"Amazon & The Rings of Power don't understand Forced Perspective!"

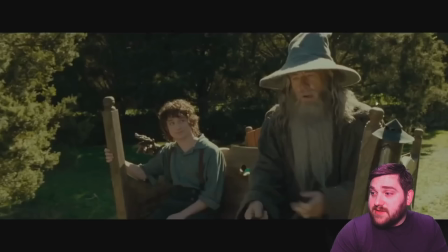242s
You see Gandalf right here is next to a normal-sized cart post, and the post that Frodo is clinging on to is actually giant, and his seat is much further back. But it's crafted so well that you cannot see the seams.
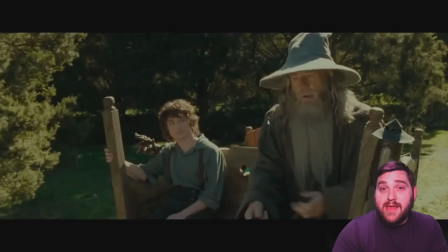257s
It's somewhere right here, or probably behind Gandalf's arm, where the different size seats meet up. It's crazy, but it's done so well, you can't tell what's going on. And that's how it should be. When you use forced perspective correctly, you're not supposed to be able to see the seams.
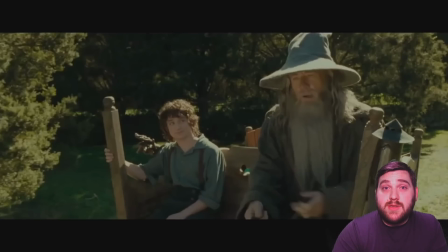274s
And Peter Jackson executed this wonderfully throughout all 3 movies.
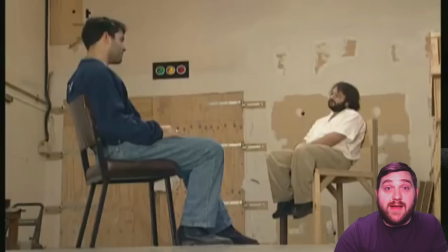280s
Here's a little behind-the-scenes footage of Peter Jackson talking about how they filmed these scenes. In this, you have Peter Jackson and whoever this is looking like one is small and the other isn't,
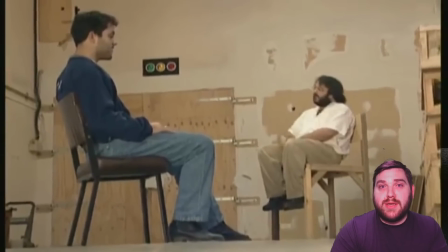293s
but once the camera starts moving, you can tell what's actually going on.
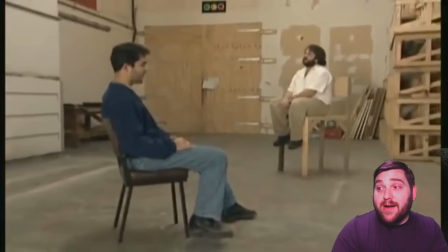299s
He's just sitting really far back and his chair is big. That's it. It's not complicated.
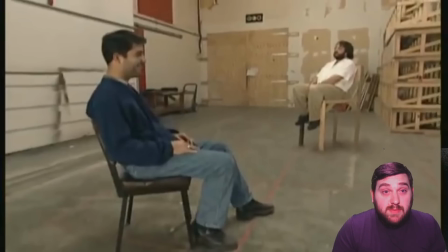304s
But in order to pull it off, you need people behind the camera who are competent. Now, the big drawback to using these forced perspective shots is up until this point in filmmaking, you always had to have a static camera because, as you can see in this example, once the camera moves,
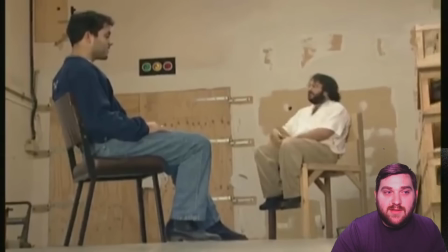323s
the magic is lost and you can see what's happening.
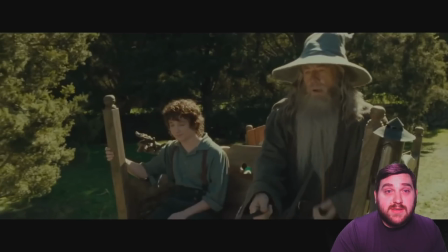327s
And in the first example, you can see the camera is not moving.
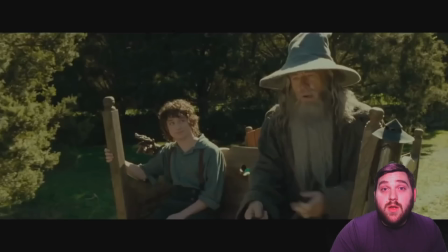332s
It's locked off and they can just have the actors talking. Now, Peter Jackson is a madman, and he didn't like this constraint. So, he created a new way to do forced perspective that is insane! By utilizing camera tracking and moving set pieces,
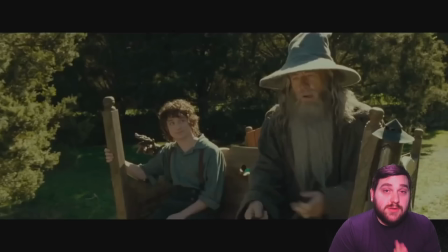351s
Peter Jackson figured out a way to do forced perspective with a moving camera.
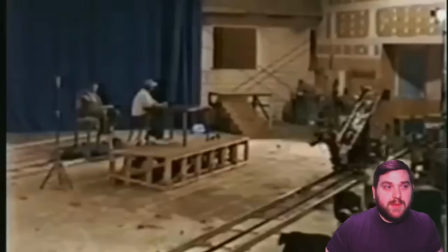357s
And this is how they pulled that off. If you wanted to do the same trick with two people sitting at a table, but one smaller than the other, you put your camera on a rail, programmed its movements, and you put your small actor also on a rail, and mathematically calculated the small actor's movements to coincide with the camera movement.
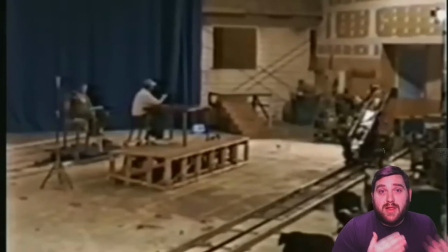375s
So as the camera moves in the scene, the small actor is also moving on a rail in the scene.
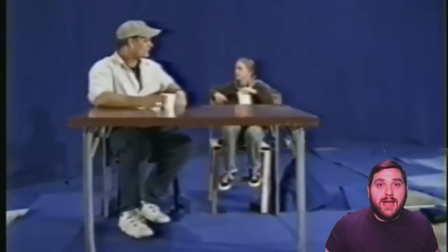382s
And then, just like magic, you can get a forced perspective shot with a dynamic camera, like this.
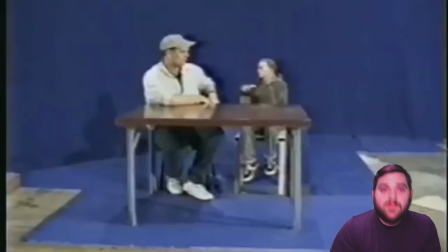388s
Now, this was only pulled off because you had people who were involved in this project who cared so deeply about the adaptation that they literally created new technology to be able to service the medium in a way that the fans would appreciate.
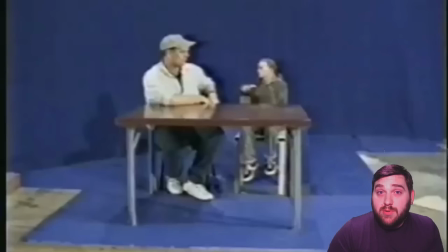403s
And you have to commend Peter Jackson's dedication to this craft. What he pulled off with these shots was nothing short of miraculous and unheard of at the time.
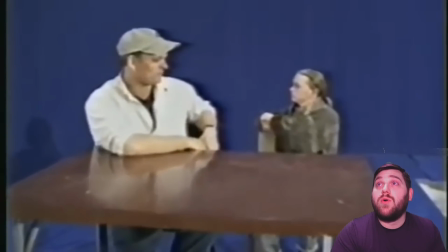411s
I mean, look at what he's capable of doing. That's so cool! And here's an example of how they used that in the movie.
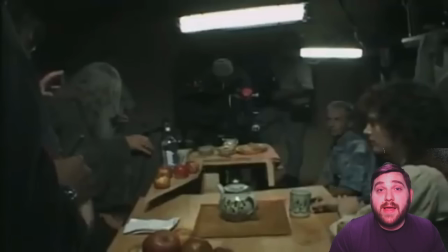418s
At the beginning of The Fellowship of the Ring, Gandalf and Frodo meet inside Bag End, and you can see here, their table is chopped in half. Ian McKellen's table is built small, and Elijah Wood's table is built oversized.
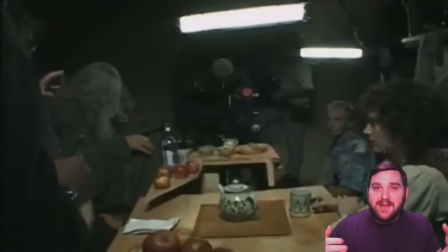431s
Then those pieces are put on tracks, and as the camera moves through the scene, the table slides back and forth, and it looks like the table is one piece. The difficult part here, aside from calculating all of the movements, is the actors aren't actually touching each other, so when they're interacting,
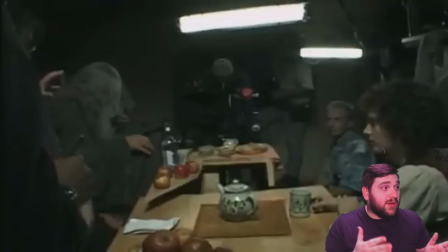448s
it took a lot of takes to figure out where the actors needed to be looking so that on camera it looked like they were talking to each other.
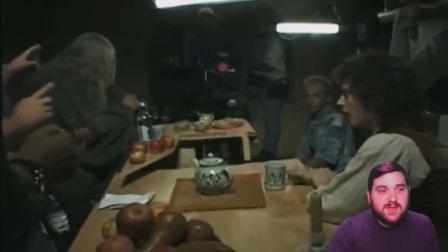455s
But just look at the dedication to the craft. This is mind-blowing technology. You can see the camera moving and the table moving, and the table looks like something out of Alice in Wonderland, but from the right angle, it looks perfect.
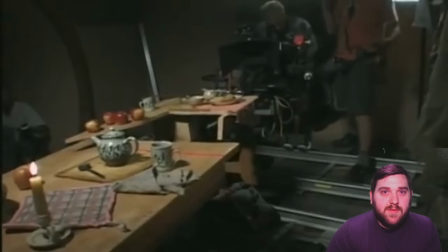467s
This is what true filmmaking used to be. People finding creative solutions to create literal magic in camera.
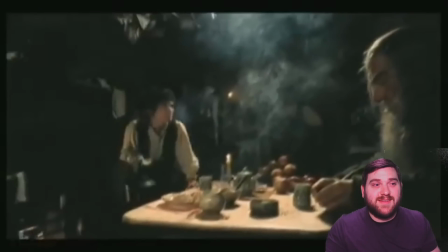474s
And when it was all put together, you got something that looked like this. You can't even tell.
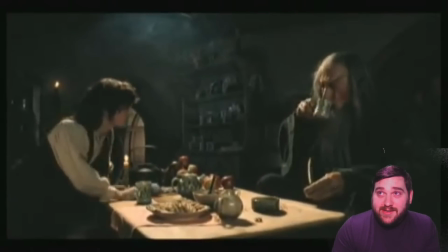482s
The seams are so perfect, it looks like they're just at a dinner table together. That is how you do forced perspective.
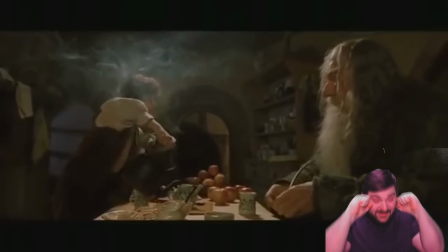488s
Oh, it's so good. It's so crazy.